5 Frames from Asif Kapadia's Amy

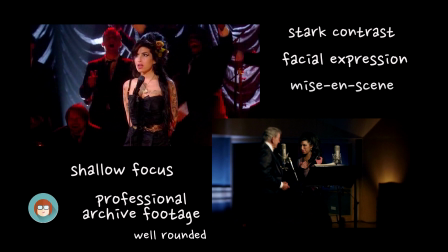It gives us a flavour of the experience that Amy went through we don't even have to imagine it we're kind of seeing it and experiencing it firsthand so
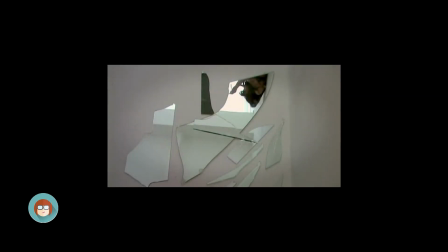I am obsessed with mirrors in films and I think this mirror in this film is a really really poignant moment the fact that it's broken shattered all over the floor is really reflective of Amy's state of mind at this point it's for a photo shoot so we're not showing the breaking
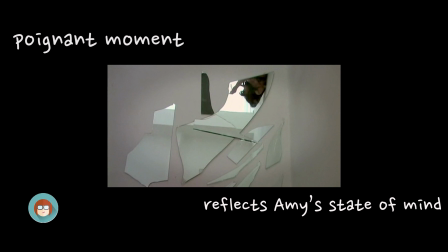of the glass or giving any kind of impression that Amy's done it but we do see her sort of picking up the glass and holding it against her stomach and I think it just shows her vulnerability and fragility.
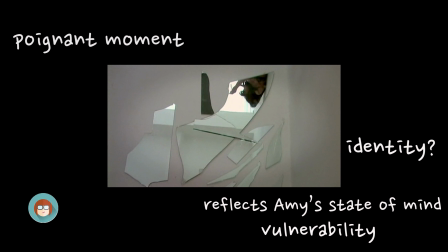I always talk about mirrors and identity and how mirrors often present a different identity to us or an unstable identity to us and I'm not suggesting that that's the case here but clearly there's a lot going on behind the scenes at this point in Amy's life that he's making her feel very fragile.
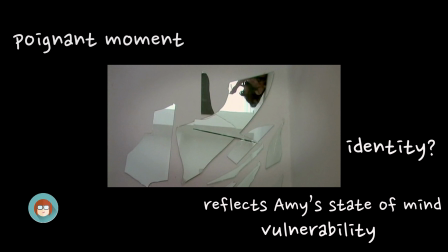The broken mirror also perhaps reflects the broken relationship between her and Blake although the following shots do show us how much she is in love with him but as an audience knowing where that leads we can see that that innocent love that she feels for him actually is disastrous.
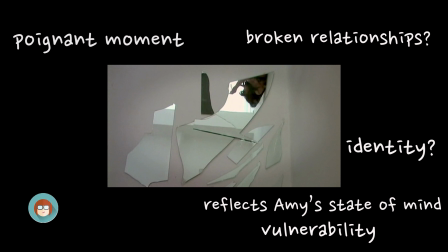Perhaps also the mirror represents that need to hurt herself and sort of self-harm and again this is flagging up all sorts of issues that Amy experienced so I think this image is particularly poignant and although we do see other stills of
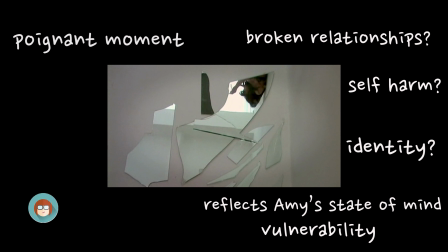Amy taking drugs and Amy looking bruised and bloody when she's leaving nightclubs we see you know very clear images of how she's hurting herself actually this one I think is really powerful she's at the height of her career but here she is all alone taking up a tiny amount of the frame upside down in this reflection.
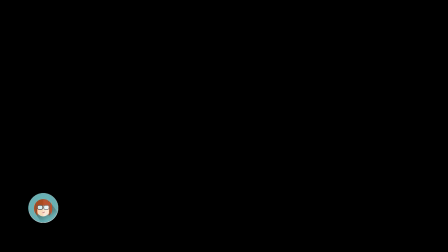It seems particularly sad. So it does seem wrong to finish on a frame that features Amy's dad
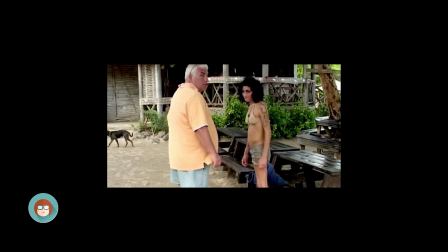Mitch but I haven't mentioned him anywhere else in this video so I feel he's got to be in there somewhere and with this two shot of Mitch and Amy we can see that the camera is intruding on a private moment between the two of them and this isn't a camera crew that Amy has
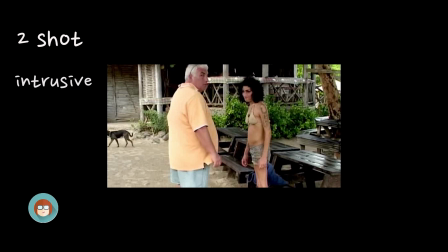invited to be with her on her holiday in Saint Lucia this is a camera crew that is following Mitch around. If we consider the mise-en-scene here we can see that Amy is very relaxed her hair isn't in her normal beehive style she's obviously just let it become
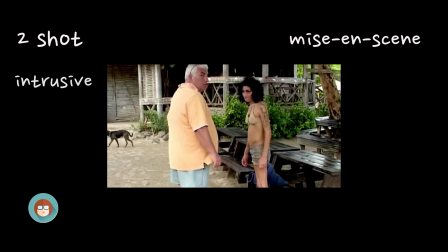natural and she's wearing very little clothes we're told that St Lucia is somewhere that she feels comfortable that she's relaxed she feels safe in so the fact that Mitch brings a camera crew along with him when he joins her is even more shocking and we suspect his motives Amy's
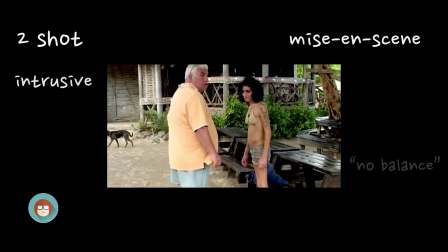dad Mitch did criticize the film saying that there was no balance in the film and that he wasn't represented in a particularly good way but Asif Kapadia did defend the documentary saying even now there are people who kind of think it's about them and it's not about them so there's a suggestion there that
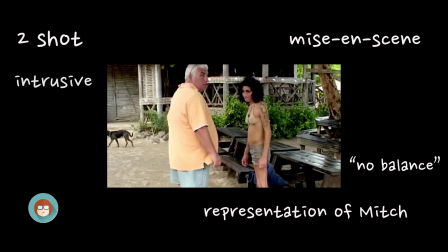maybe Mitch is trying to steal the limelight and and profit even more even though his daughter is dead it's important to remember when we're thinking about representation it's not just about who's on screen it's who's off screen as well and obviously Mitch spends a lot of time not in the documentary not featuring at all and
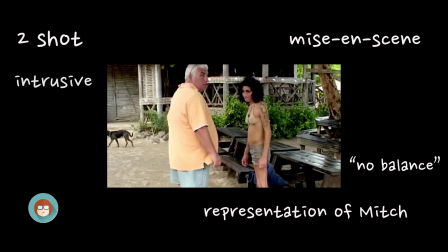I do wonder if there is a relationship between him and Amy which hasn't been represented on screen certainly Amy's got the tattoo that says daddy so there must have been some sort of relationship which again I think makes this scene here quite hard to watch because it's clear that Amy does feel
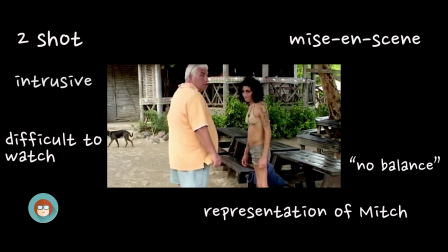that she's being taken advantage of by having this camera crew here the fact that he's seen with his own documentary crew and his film kind of talking to Amy and talking with her fans and potentially kind of telling her off a bit does
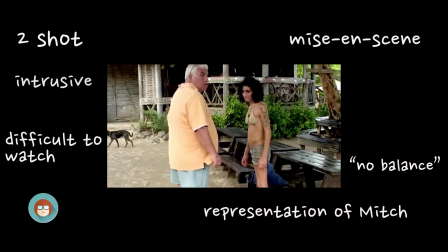reinforce this idea that maybe her father kind of sees her as a little bit of a cash cow, a commodity to make lots of money from.